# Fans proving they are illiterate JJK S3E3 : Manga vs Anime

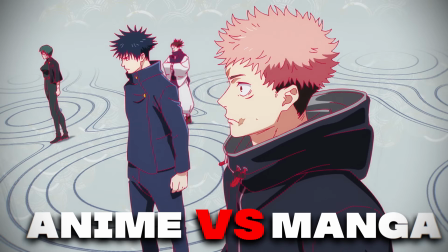(0:00)
In this video, we're going to be talking about the JJK anime and comparing it to its manga counterpart.
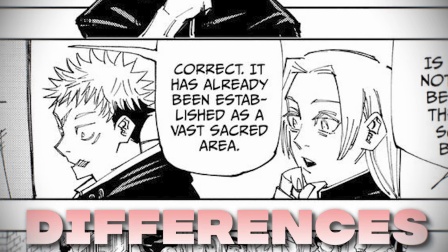(0:04)
We're going to be talking about all the differences, right?
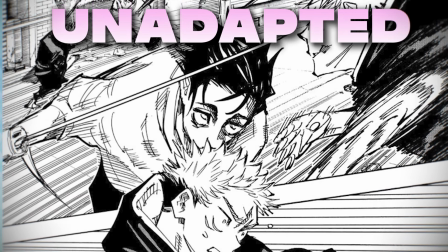(0:07)
These are going to be things like every scene that was not adapted from the manga and the added scenes that they've added to the anime for a little bit of extra flavor.
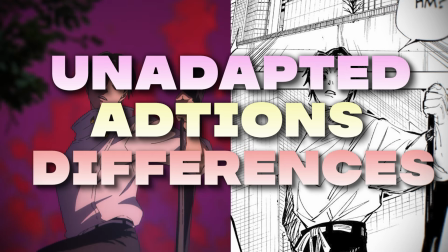(0:16)
If you think we've missed anything majorly important or just more interesting, please let us know in the Discord below.
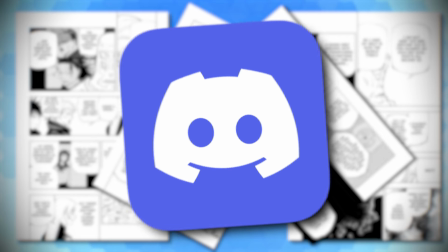(0:21)
There's loads of people, loads of talented people in there discussing anime every single day, and we'd love to have you.
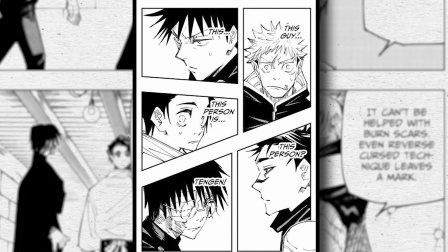(0:27)
Anyway, let's get right into the video. So straight off the bat, all the reaction images to Tengen, they're all different.
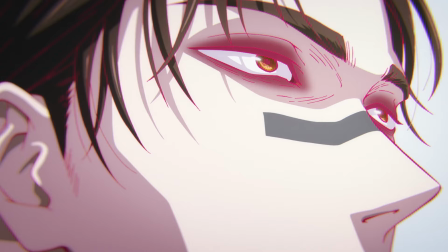(0:34)
Not a single one of them is like the same angle as it is in the manga. That being said, so far, we've seen a lot of close-ups, something that we didn't see in the previous episode. They, for some reason, shied away from using close-ups. And because there's going to be an unbelievable amount of exposition in this episode in a blank, empty room,
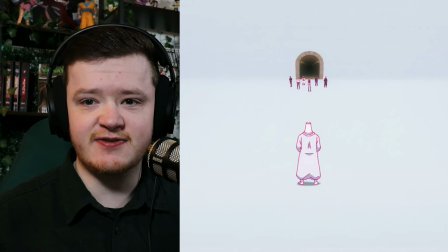(0:51)
I understand that they're going to make a lot of embellishments in terms of how they're going to display information and how they're going to deliver it.
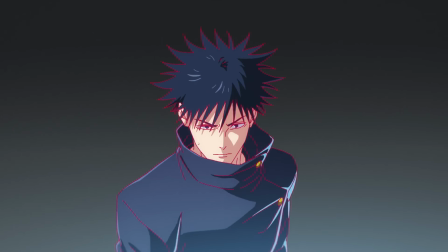(0:59)
Also, just not the voice I thought Tengen was going to get, but it's still very good. They use the same shots, but use different information for those shots.
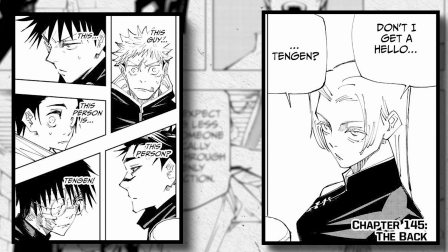(1:07)
For example, they run this sequence of panels actually backwards. The information is in the same order. It's just the panels that, display the information aren't.
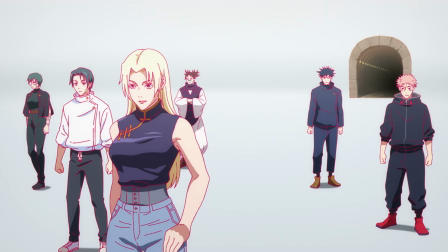(1:19)
And in terms of the shots where they cut to one or two of our main group talking,
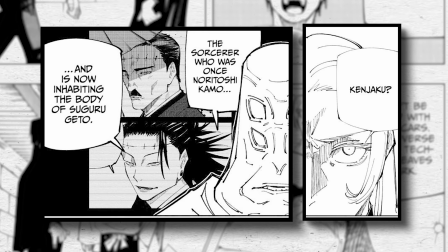(1:24)
in the manga, we do get closer up panels of, different angles from them talking.
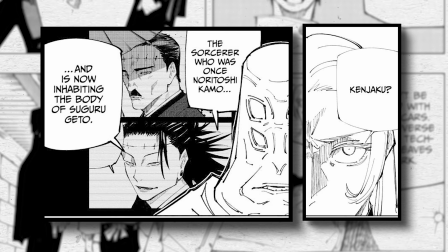(1:30)
For example, the first shot of multiple people in the same group talking,
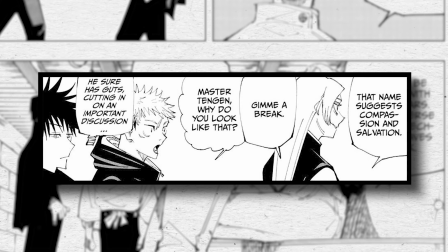(1:33)
we see Fujigoro and Yuji from a side profile almost perspective, but we never really see that in the anime.
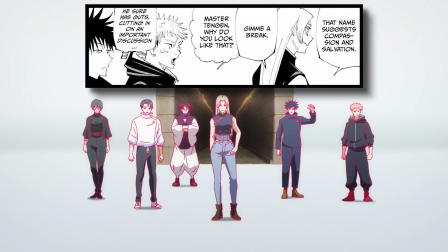(1:40)
It's 100% just these wide angle shots of everyone and then close-ups of individuals when they talk.
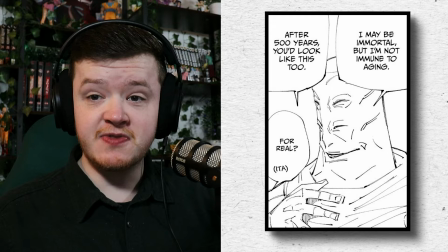(1:47)
We're supposed to get a close-up of Tengen's emotion there because Tengen doesn't really seem to show too much emotion.
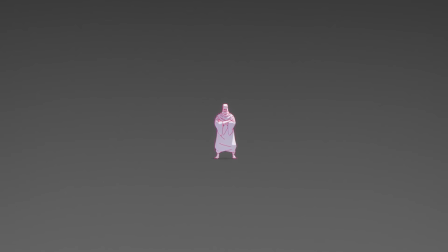(1:52)
This is one of the few moments that they do. So you'd think it'd be relatively important to show that Tengen is capable of making a joke and still has these human emotions. Even though they claim to be far from a human at the minute, they seem pretty human to me in everything but their appearance.
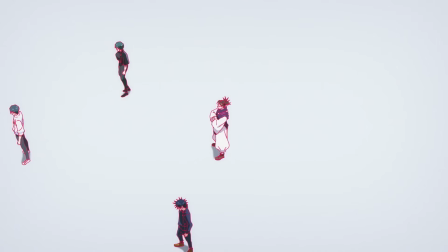(2:07)
See, for all these talking bits of dialogue, we get to see a far more characterized reaction from every individual.
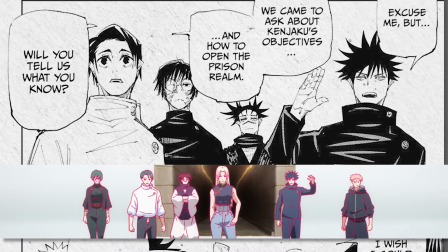(2:15)
When Fujigoro says, "Excuse me," you can see that he's actually has stepped forward, because before he was standing Yuta, and now he stepped forward and raised his arm.
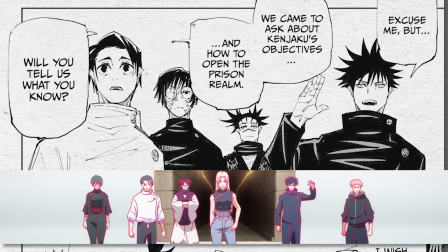(2:23)
However, in the anime, he just raises his arm, puts it back down, and there's no expression in his face whatsoever.
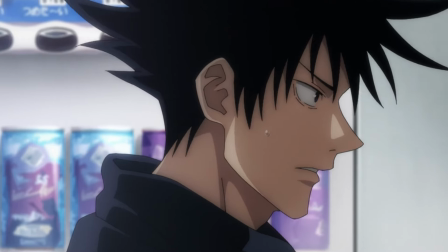(2:29)
A change in temperament. Fujigoro is usually the blank slate of a bland motherfucker as they come.
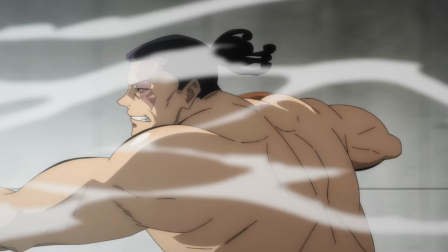(2:35)
So anytime he does show any form of emotion,
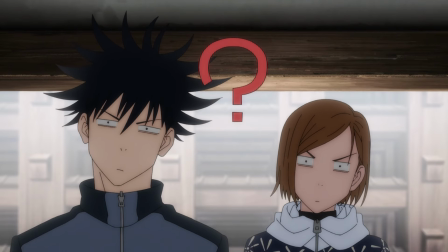(2:38)
it is relatively more important to show that than it would be for Yuji having another one of his silly moments.
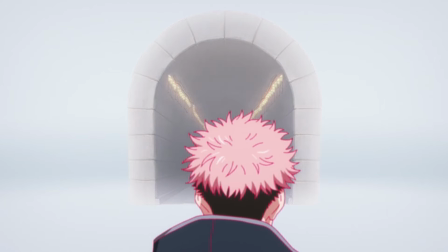(2:45)
Which, by the way, I love. This shot of Yuji turning around to see that the entrance is slowly fading away isn't in the manga whatsoever. I believe they did it in the anime for, they need more shots because they are stuck in a very,
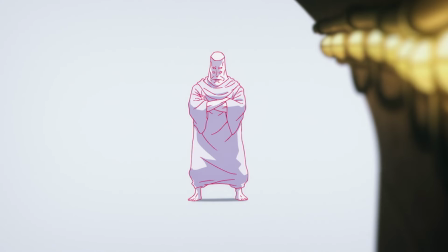(2:58)
very dialogue heavy section of the story, and they need any visual disparity to kind of break up the monotony of this scene.
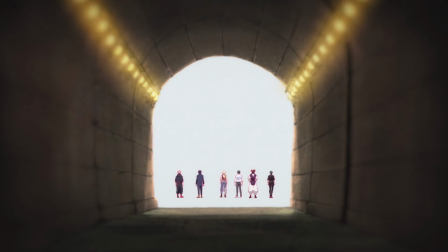(3:07)
So for the entrance to fade away is something for us to look at and gain a bit of extra context clues as to where they are while also delivering the information is a great decision on their part,
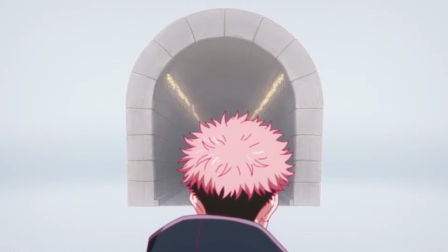(3:17)
and also is less work later on for them to constantly keep adding the entrance in.
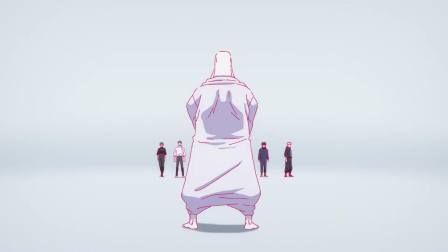(3:23)
Now they don't have to worry about it. They're working in a completely blank space, and we can see later in the episode why that's important from a production standpoint. Manga is amazing because it's able to use two of the strongest mediums in the world, art and narrative writing, and combine them into one. But a manga is at its best when it is working with both in tandem. When you focus far too heavily on one or the other,
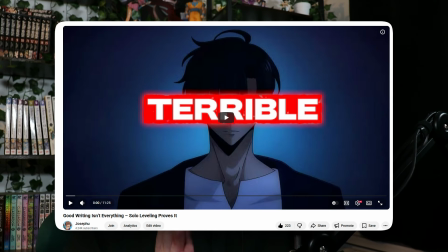(3:49)
your narrative either is as weak as Solo Leveling's dogshit writing, or is like this,
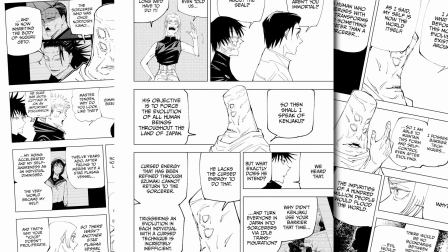(3:55)
where we have infinite amounts of information being thrown at us that is all complicated and singularly important to this narrative alone. That might just sound like a whole load of jabber.